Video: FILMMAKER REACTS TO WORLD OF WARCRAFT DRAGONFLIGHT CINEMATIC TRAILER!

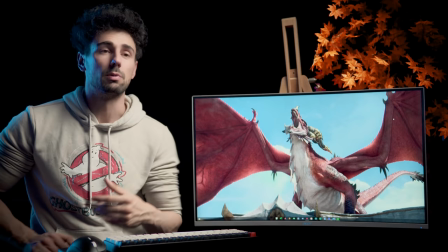465s
Let me know down in the comment section below, it was pretty sick,
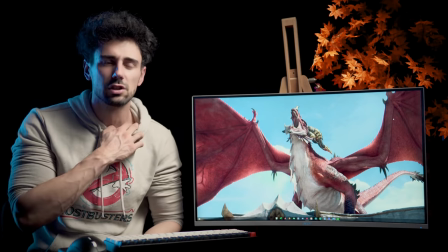467s
it was very light-hearted I would say you know what I mean you just like orcs and death and power
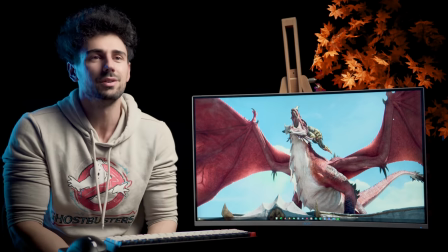475s
and war this was quite colorful as well the color
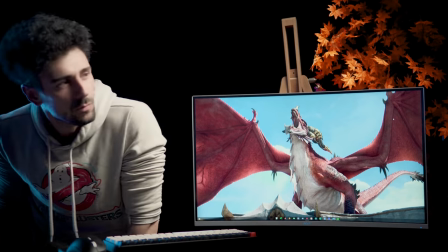480s
grading they chose was quite um quite light-hearted I would
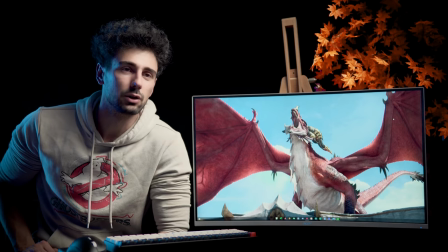485s
say really cool I'm just so excited to watch another Warcraft cinematic
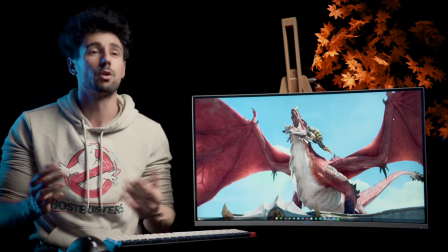490s
it's been quite a while so as always guys in part one we react to the cinematic
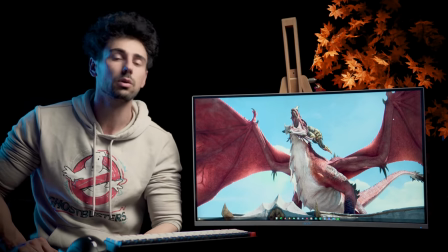495s
and part two we dive back in to have a cool discussion about film techniques visual
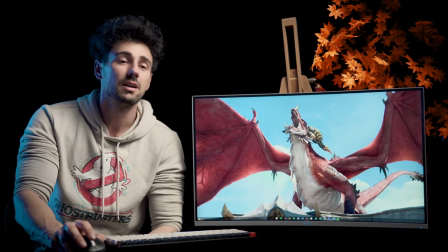500s
effects and anything we can discuss about this awesomeness so
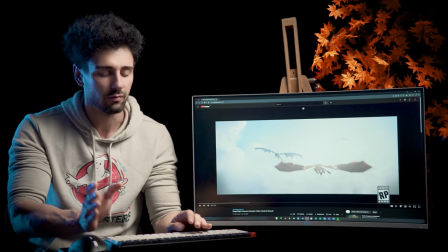505s
let's jump right back back to i'm gonna skip the freaking trailer before the trailer that is just like this is where we are now like you release a trailer and you need to show the audience hey just just what's the whole thing some really cool stuff are gonna happen uh sad but oh well it does work hence why everyone does it now
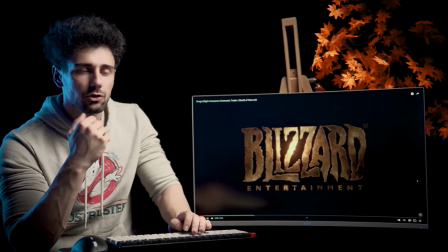529s
classic introduction of the blizzard logo from darkness with the introduction of sound as well and we have that nice sweeping kind of almost like brass like
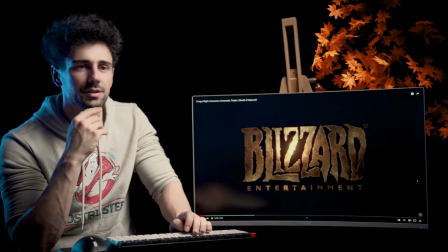538s
coming in and the logo appears in synchronicity
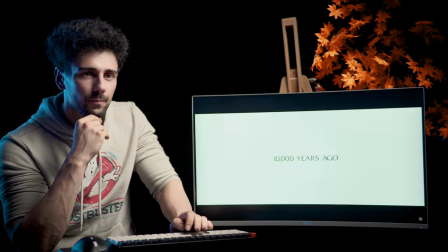544s
comes out as well 10 000 years ago
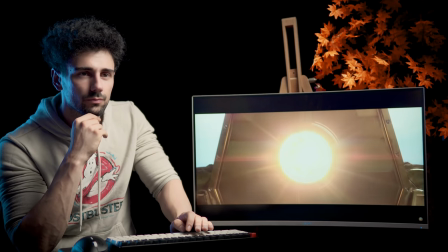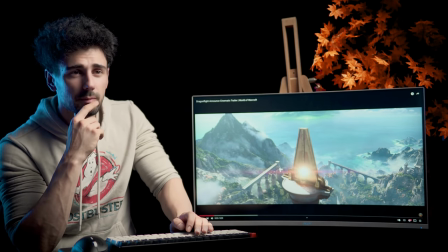555s
as always guys we've talked about this in multiple filmmaking reacts episodes basically um
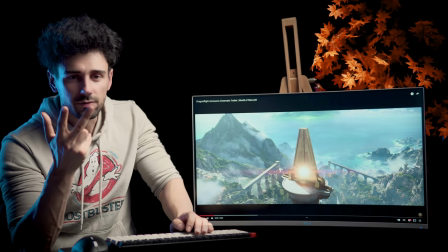561s
you have two ways of starting something either close up
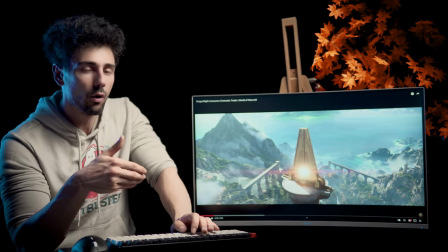565s
to intrigue the audience or far away as a wide to establish the
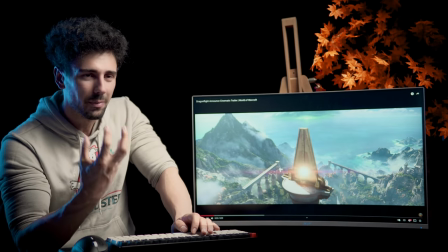571s
scene they started with the orb really close up and they actually use the luminance of it to
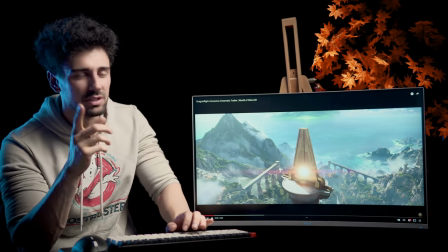576s
transition from perfect white back to a more exposed image which is a trick usually used as well you either start from you know completely black or
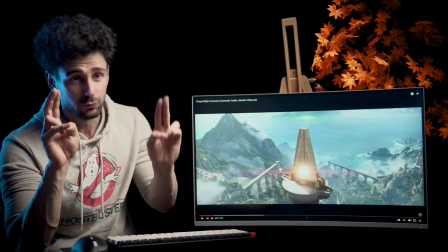584s
completely white and here they have a nice drone like shot to
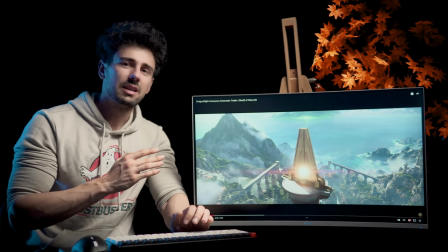589s
establish the space and actually it tells quite a few things like it shows you know
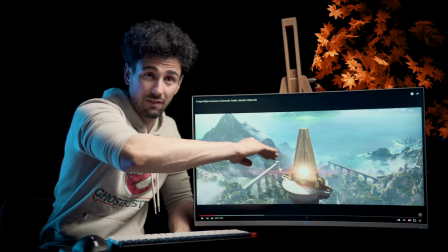594s
beacon of light on mainland you have the sea and then far in the horizon you have
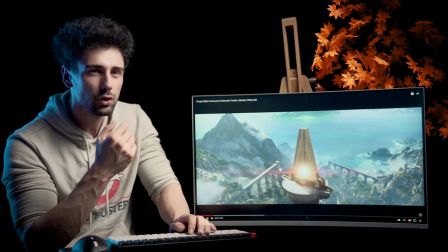599s
very dark clouds and almost ominous green light thunderstorm
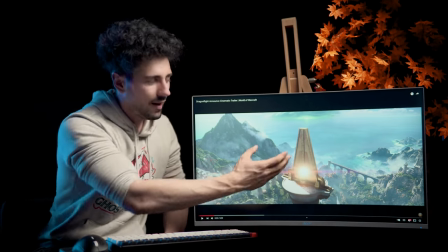604s
happening but everything is very nicely composed guys a
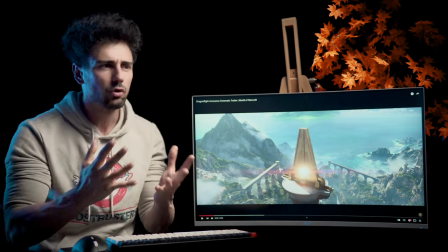610s
lot of times i get the question what how do you make something look cinematic and the truth is it's
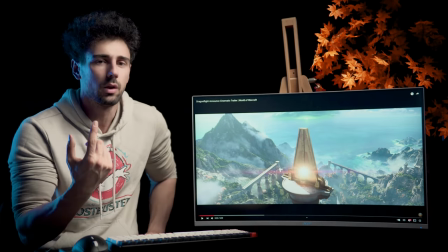615s
not just one thing
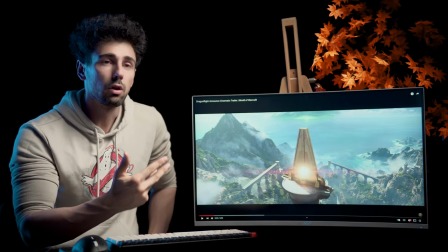616s
but you start with framing composition camera movement color what subject you put in front or animate in a scene
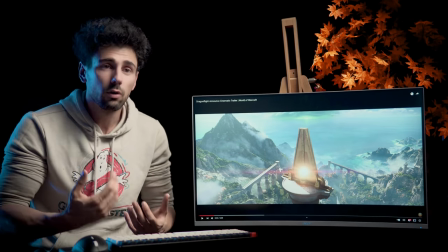625s
um the sound design and all those things together make
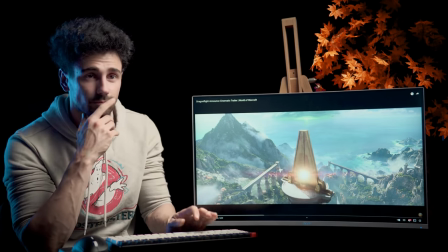630s
something hopefully compelling i
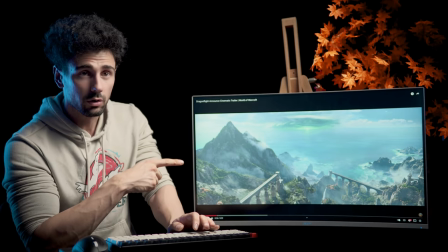638s
just want to say this is quite easily done live action because we're working with a very simple drone scene and far in the background you would put
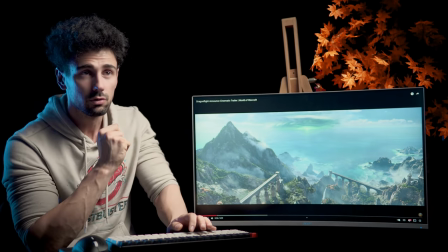646s
you would compose in um this kind of like thing so if you wanted to do something similar fairly straightforward thing to do just have a drone
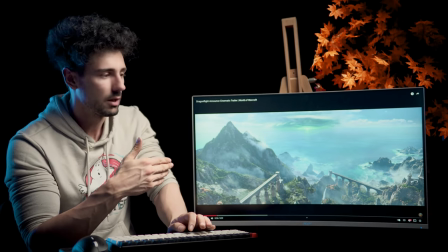654s
shot track it in bring your vfx project uh assets and compose them man and then oh he's a peasy
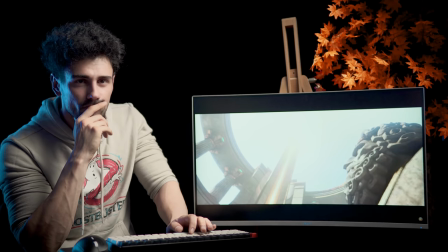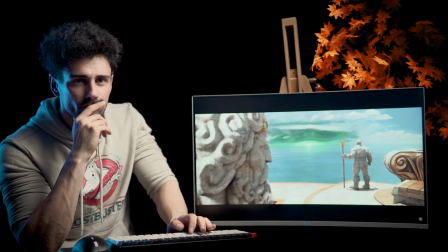670s
so I'm not sure who's talking and
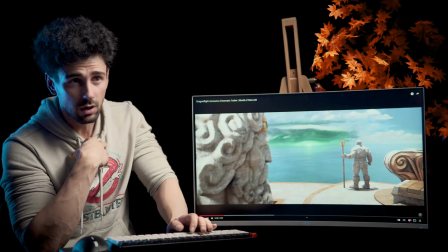675s
that kind of for me personally as a viewer when you have a narration
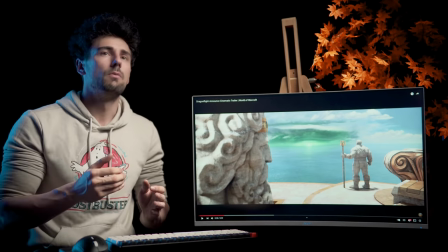680s
it kind of pulls me out because if your main character is narrating and then they
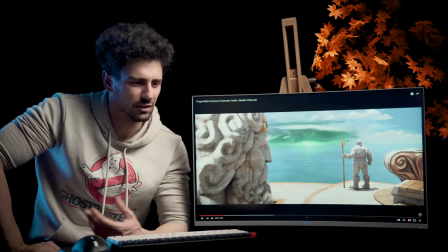685s
bring it back to the character actually speaking sitting on the bench that's kind of cool you know
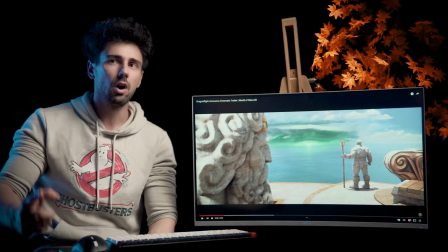690s
what I mean but when you have narration but i don't know who's talking it pulls me out a tiny bit